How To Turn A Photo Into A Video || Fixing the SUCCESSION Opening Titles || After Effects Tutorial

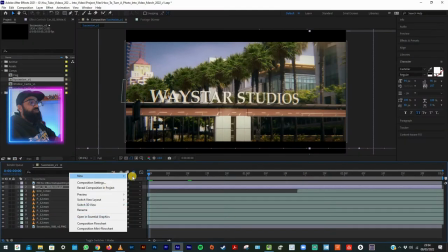855s
So what I'm going to do firstly is create a new null here I'm gonna link everything
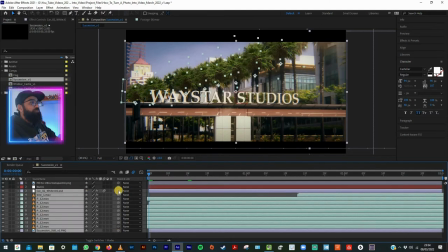862s
apart from the black bars to the null and I'm gonna gradually
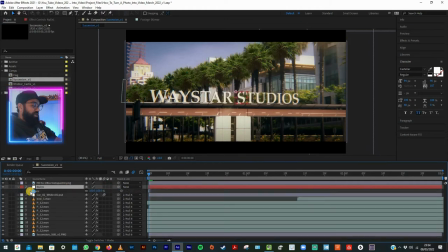869s
scale it up so I'm gonna hit S for my scale parameters shift P to bring up the position simultaneously keyframe at the start keyframe at the end and at the end I'm gonna take us up to about a hundred and four probably
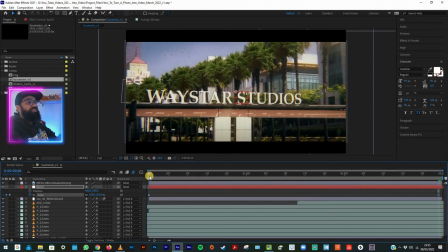888s
and let's see what that looks like I mean to me that's looking pretty good one thing I have noticed that I'd like to do is I would like to make that car blend in a little
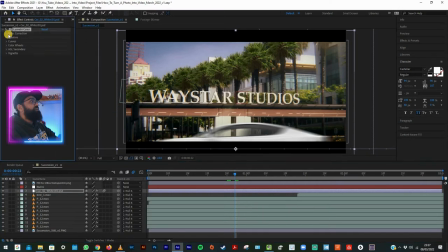905s
bit more just by giving it a bit of lumetri color I think it could do with warming it up a touch so that it sits in there a little bit better probably something around there I'm being very rough because I just want to see how quickly we can do it basically to see how long it would have taken the editors on succession to do it for me like this isn't something that takes a massive amount of time so I feel like it could have been done just to give it a little bit of a boost because when I watch those titles and I see that still photo it just sticks out like a sore thumb and for me we've done a really easy fix here and last thing I think I'm going to do is bring
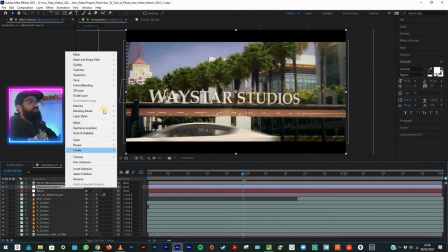947s
in an adjustment layer put it underneath the black bars add lumetri color to it and I'm just going to whack on something random
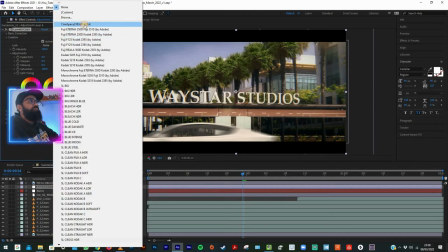956s
uh in terms of a look just to tie it all in so that it's got a look oh I'm not going to use that because that looks
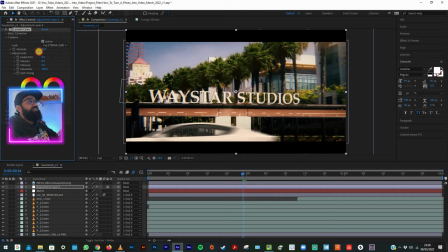965s
awful let's use one of the Fuji Eterna ones let's drop the intensity down to about 75 and that just helps tie it all in because even though we've color corrected the individual elements hopefully by just dropping something on top it ties it in even more so let's have a look at what we finish with like I say to be honest you could have just left it with the trees and a bit of a zoom in but by adding in the car and the birds it just gives it that little bit extra yeah that's looking alright I mean I might have put a bit more blur on these trees in the middle
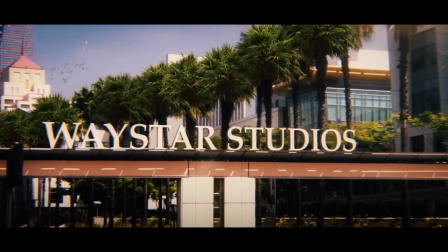1000s
here but that's all that's looking pretty good to me and it looks like footage it doesn't look like a still
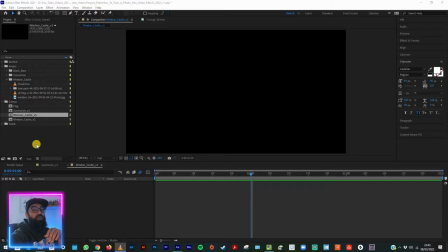1009s
photo so I'm pretty pleased with that let's move on to the next one alright so I've got the Windsor Castle comp opened up in After Effects let's get going first thing I'm gonna do I've got my folder with all of my Windsor Castle assets here all of the extra stuff that we're going
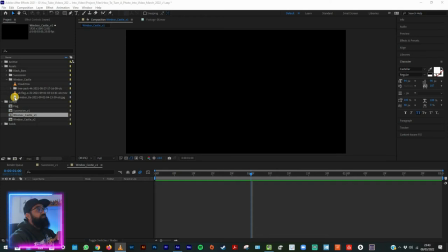1025s
to add in I've downloaded all of that from Envato elements. First thing to drop in is the still photo of Windsor Castle.
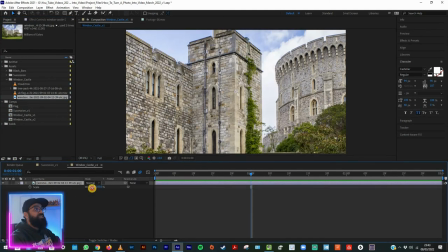1033s
Let's drop that in. Alright that's absolutely massive so let's scale it down until it's the same size as the comp roughly.
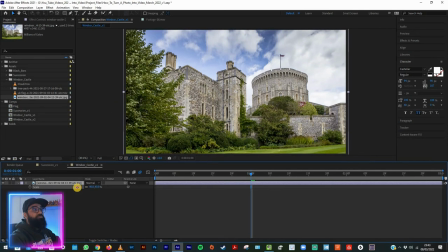1042s
That's looking pretty good to me. Okay so the first thing is looking at this let's have a look at the things that we can make move that are gonna look realistic in this photo. So looking up here clouds obviously that's the first thing that jumps out to me then we've got the trees so we can make some of the trees move and then we've got a flag so those are the three things that we're going to look at first thing i think we need to do
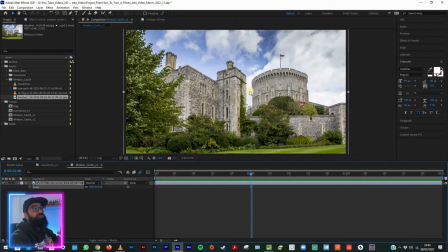1066s
is mask out the actual castle so we need to get rid of these clouds and the flag so that we can put our own in so let's get masking on the castle.
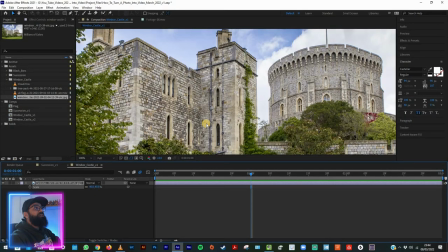1078s
Okay so I'm zooming in here so that I can get a good view of it. Let's start putting our pen tool to use and again I'm going to skip forward so that you don't have to watch me mask this whole thing out.
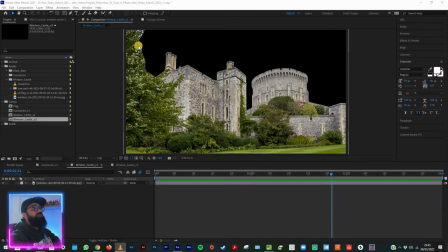1089s
So that's done. As you can see on the left hand side of the frame here I've only very roughly done these trees because I don't think it needs to be that accurate because basically we're going to cover up that area with a tree of our own so I'm not too worried about it.
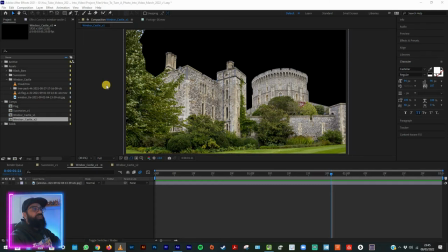1104s
Everything else I've done an okay job it's a bit rushed but I think it will serve so now that we've cut it out let's grab our
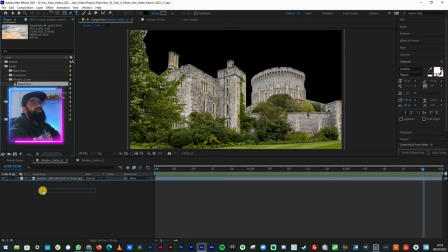1112s
clouds and drop those in behind the castle and see what that looks like do you know what in terms of grade and everything that's not looking too
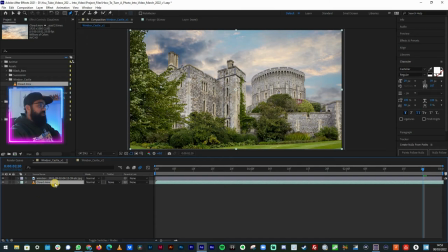1120s
bad I actually think I'm just going to leave that as it is for now I am going to scale it up just by one just because I want to make sure that we're not getting any black on the edge of frame at all sometimes what you get when you've downloaded stuff that you haven't shot yourself is that although it says it might be full HD or ultra HD every so often you might get a little bit of black at the edge of frame so I like to scale it up by one percent just so that you're ruling out that possibility.
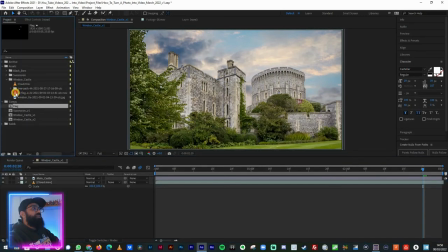1151s
Okay so the next thing I'm going to do is replace the flag so let's take our flag which I've downloaded from Envato elements and drop it in behind the castle. Let's scale that down a bit and let's put it in position and see what we get.
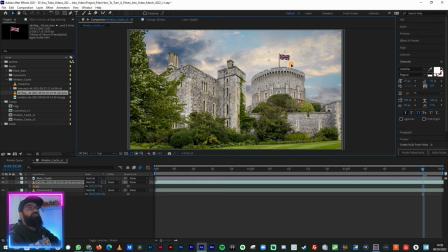1170s
That's looking all right already. Okay, pretty happy with that. Maybe down a touch. Okay, I'm going to drop some camera lens blur onto that. So try and make it blur a little bit so that it sits in the composition as a whole a
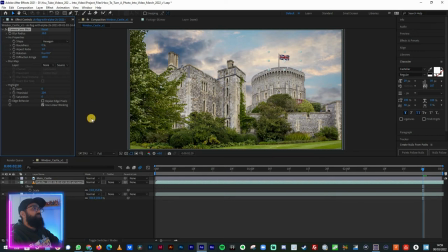1187s
little bit better that's looking good then we can grab some color correction with lumetri color and i think we probably need to drop the contrast a little bit i think maybe warm it up
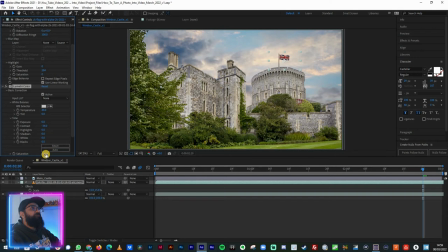1206s
a touch and maybe drop the saturation so that it doesn't pop as much maybe not that much probably around there
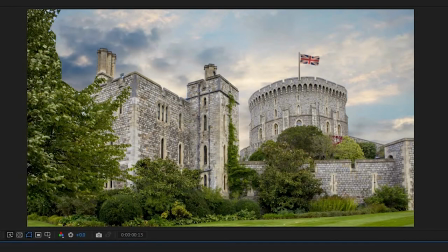1219s
okay let's see what we've got all right that's already looking better I'm pretty
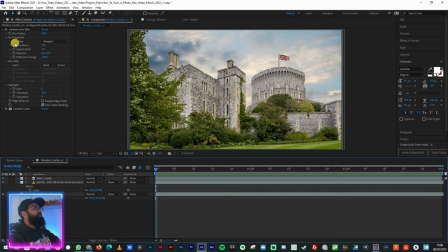1225s
happy with that let's drop some trees in and see what we can do here so remember we've got this mask here but I think we're going to try and cover that up so let's go into our tree pack which I've got again from Envato Elements and see what we think is going to look good not
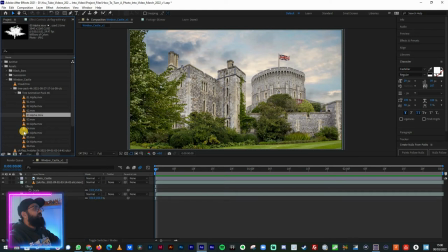1242s
that one no no what about and they're there I think we're looking good I'm going to drop that in above the castle all
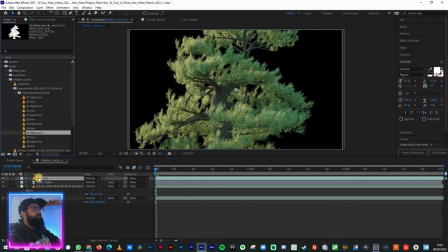1258s
right pretty happy with that let's drop in the alpha here and let's go luma matte so that
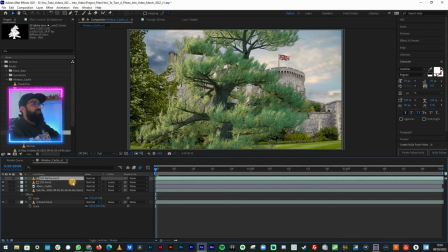1266s
all we're seeing is the tree now and then let's parent the matte to the actual tree
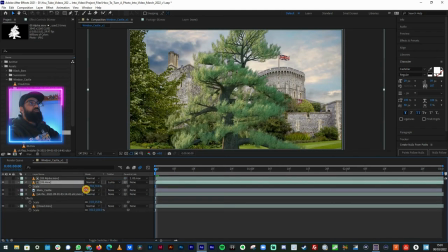1274s
so that when we scale and move the tree which we've got there the alpha matte moves with it again when it shift P to bring up our position and
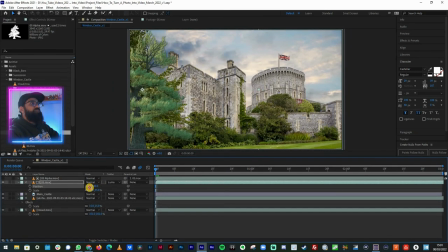1288s
then do something like that and already you can see here we've covered that matte area so we're
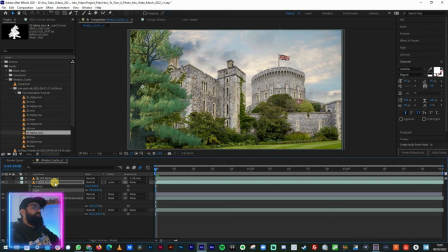1302s
looking all right let's see if we can try and blend this tree in a little bit better so let's do the usual let's get the metric color on the go let's drop the contrast a little bit
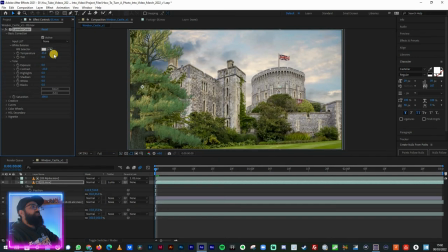1318s
probably a bit of warmth into there play around with the saturation maybe looks like we need to drop it ever so slightly do you know what that really isn't looking bad just for a quick job
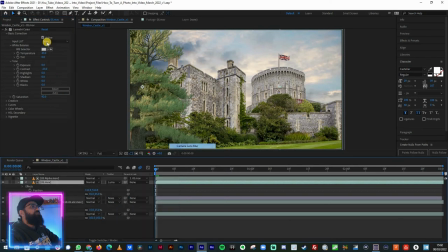1336s
that's not looking bad let's drop a little bit of uh blur onto it not that much just to take a touch of the sharpness out of it so that it's not as sharp as everything else is in the image and